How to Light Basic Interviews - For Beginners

Welcome back to the channel. Today we're going to be going over a recent project we did with Sportsnet.
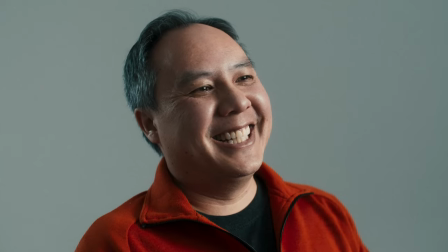Now this project was for Asian Heritage Month and it was a series of interviews that was shot in a studio on a psych wall. Now I usually do these breakdowns in the studio here, but we thought it would be a much more valuable experience if we did it on set.
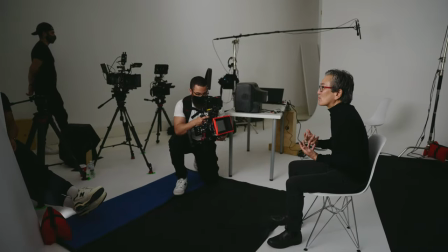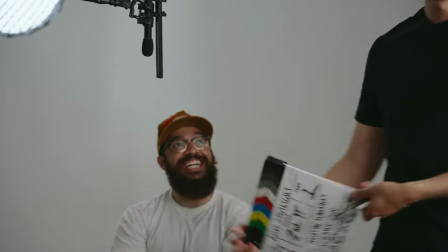That was the worst. I thought I'm never letting Jason AC again. And now we are here on our set for Sportsnet. Again, this was a campaign for Asian Heritage Month. And here we have a three camera setup. I thought this was really interesting because we have our A camera set as a center wide frame. And then we have our B camera set as a normal, I would say traditional interview setup when you have it off to a 45 degree angle from your A camera. And then our really interesting camera is our C camera right now.
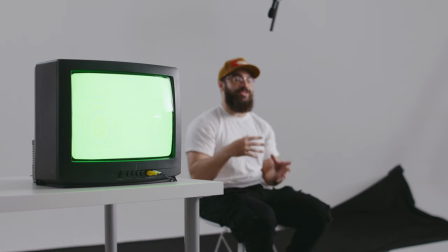At the moment, it's set up where we have the audio in. this was kind of complicated in terms of getting the shots that we want,
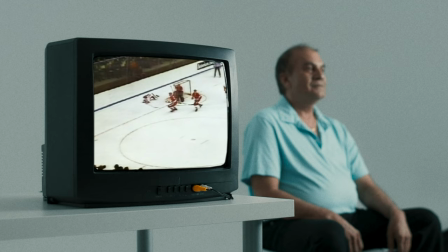but we wanted to overlay footage of what the person is actually talking about in the video.
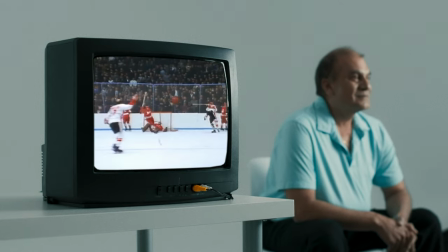And in this case, the person is talking about their past experiences with sport and how they pass it down to generations of their family.
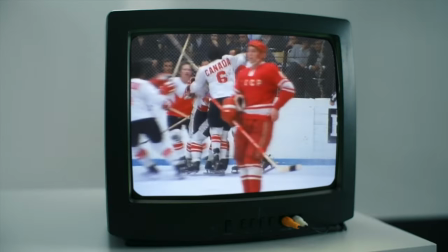So we wanted to overlay that footage and get that whole feeling rather than the person just talking about it, but to visualize it as well. And the best way to visualize something in terms of bringing back that nostalgia factor is through VHS
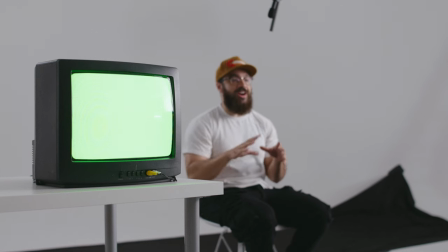or like archival footage so we wanted to input that not just as an overlay but actually inside the set as well. Originally our idea was to actually have it on the TV playing as the interview was going but due to the fact that the complications of this we just realized that green screen would be actually much better. And then we have this TV rolling right now and it wasn't rolling during the interviews. There's a high press frequency that would just complicate things in post so what we actually had to do is remove all the
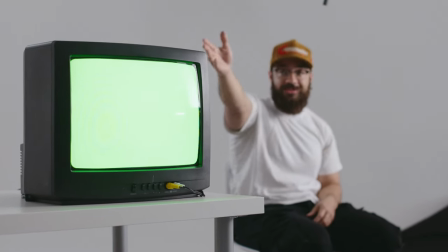objects that you see here in the frame of that camera so it's just the audio bag and anything off the table and anything like that.
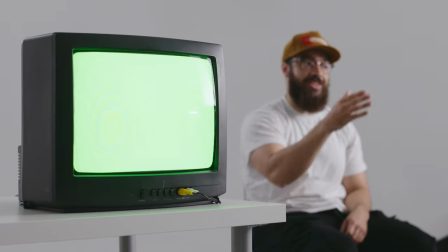And then we just rolled it separately and then had the director, in this case Justin,
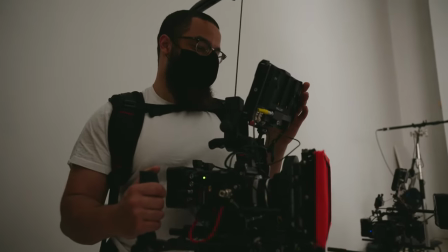just talk to them and have a regular conversation for about a minute and then this just allowed us to
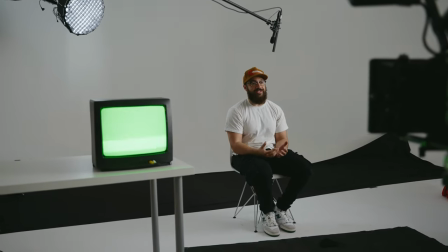overlay this in post and just make it easier for our lives rather than actually trying to do it
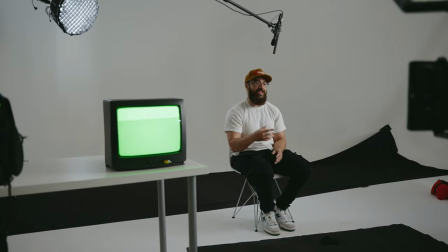live when the interview was happening. When it comes to actually shooting this project we only have the two cameras rolling and then again i explained that specialty shot that we had separately but when we
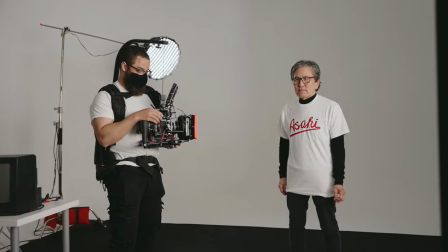wanted extra shots of the actual talent talking and then having gestures with the hand what we did is we took the camera off the
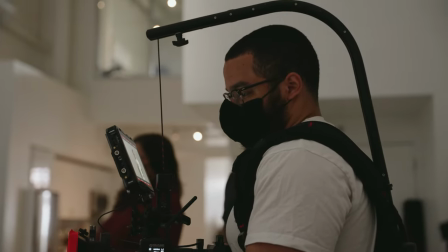tripod and did handheld movements with the easy rig and then we had justin just talk to them make them laugh and then just get those natural
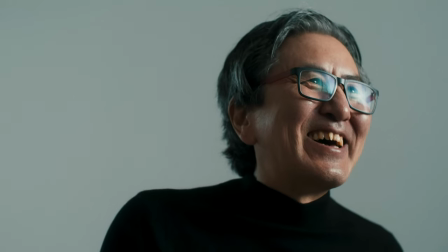interactions super close so you get that intimate feeling throughout the whole piece i'm just going to talk about the setup right now so our a camera is
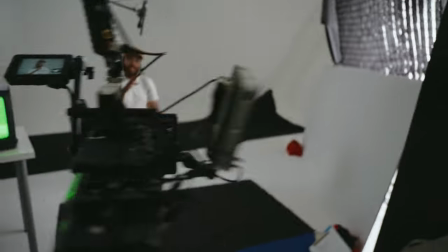the red komodo it's on a 50 millimeter lens and then on the b camera we have an 85 millimeter lens this is our type and then
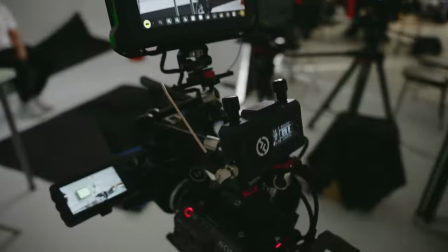on the c camera we have a 35 millimeter meter lens and then a lot of the things you can see on the set is like all the
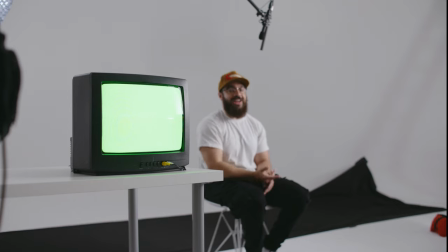sandbags and stuff with that lens we'd rather go with a 50 so we can cut that out but we knew we were going
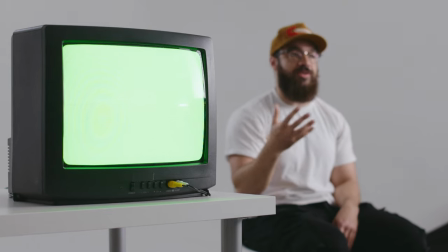to crop in in post so this is something that we knew that we could do and then that's why you see all the stuff in the back. For filtration, this is kind of an experiment for us. We actually went with some glimmer glass.
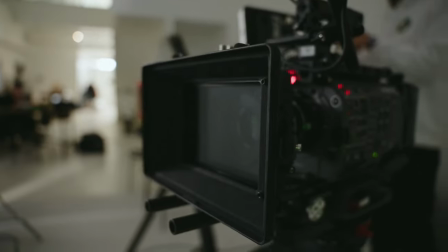We didn't want to do anything that was super bloomy in terms of like an HBM or a black pro mist.
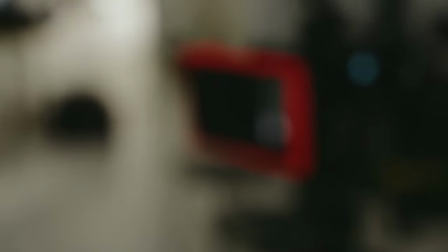Usually people use those at a quarter or one eighth, but we wanted to try glimmer glass and actually stacks certain stages of these just to soften the skin and get some bloom in the highlights when it comes to what they were wearing.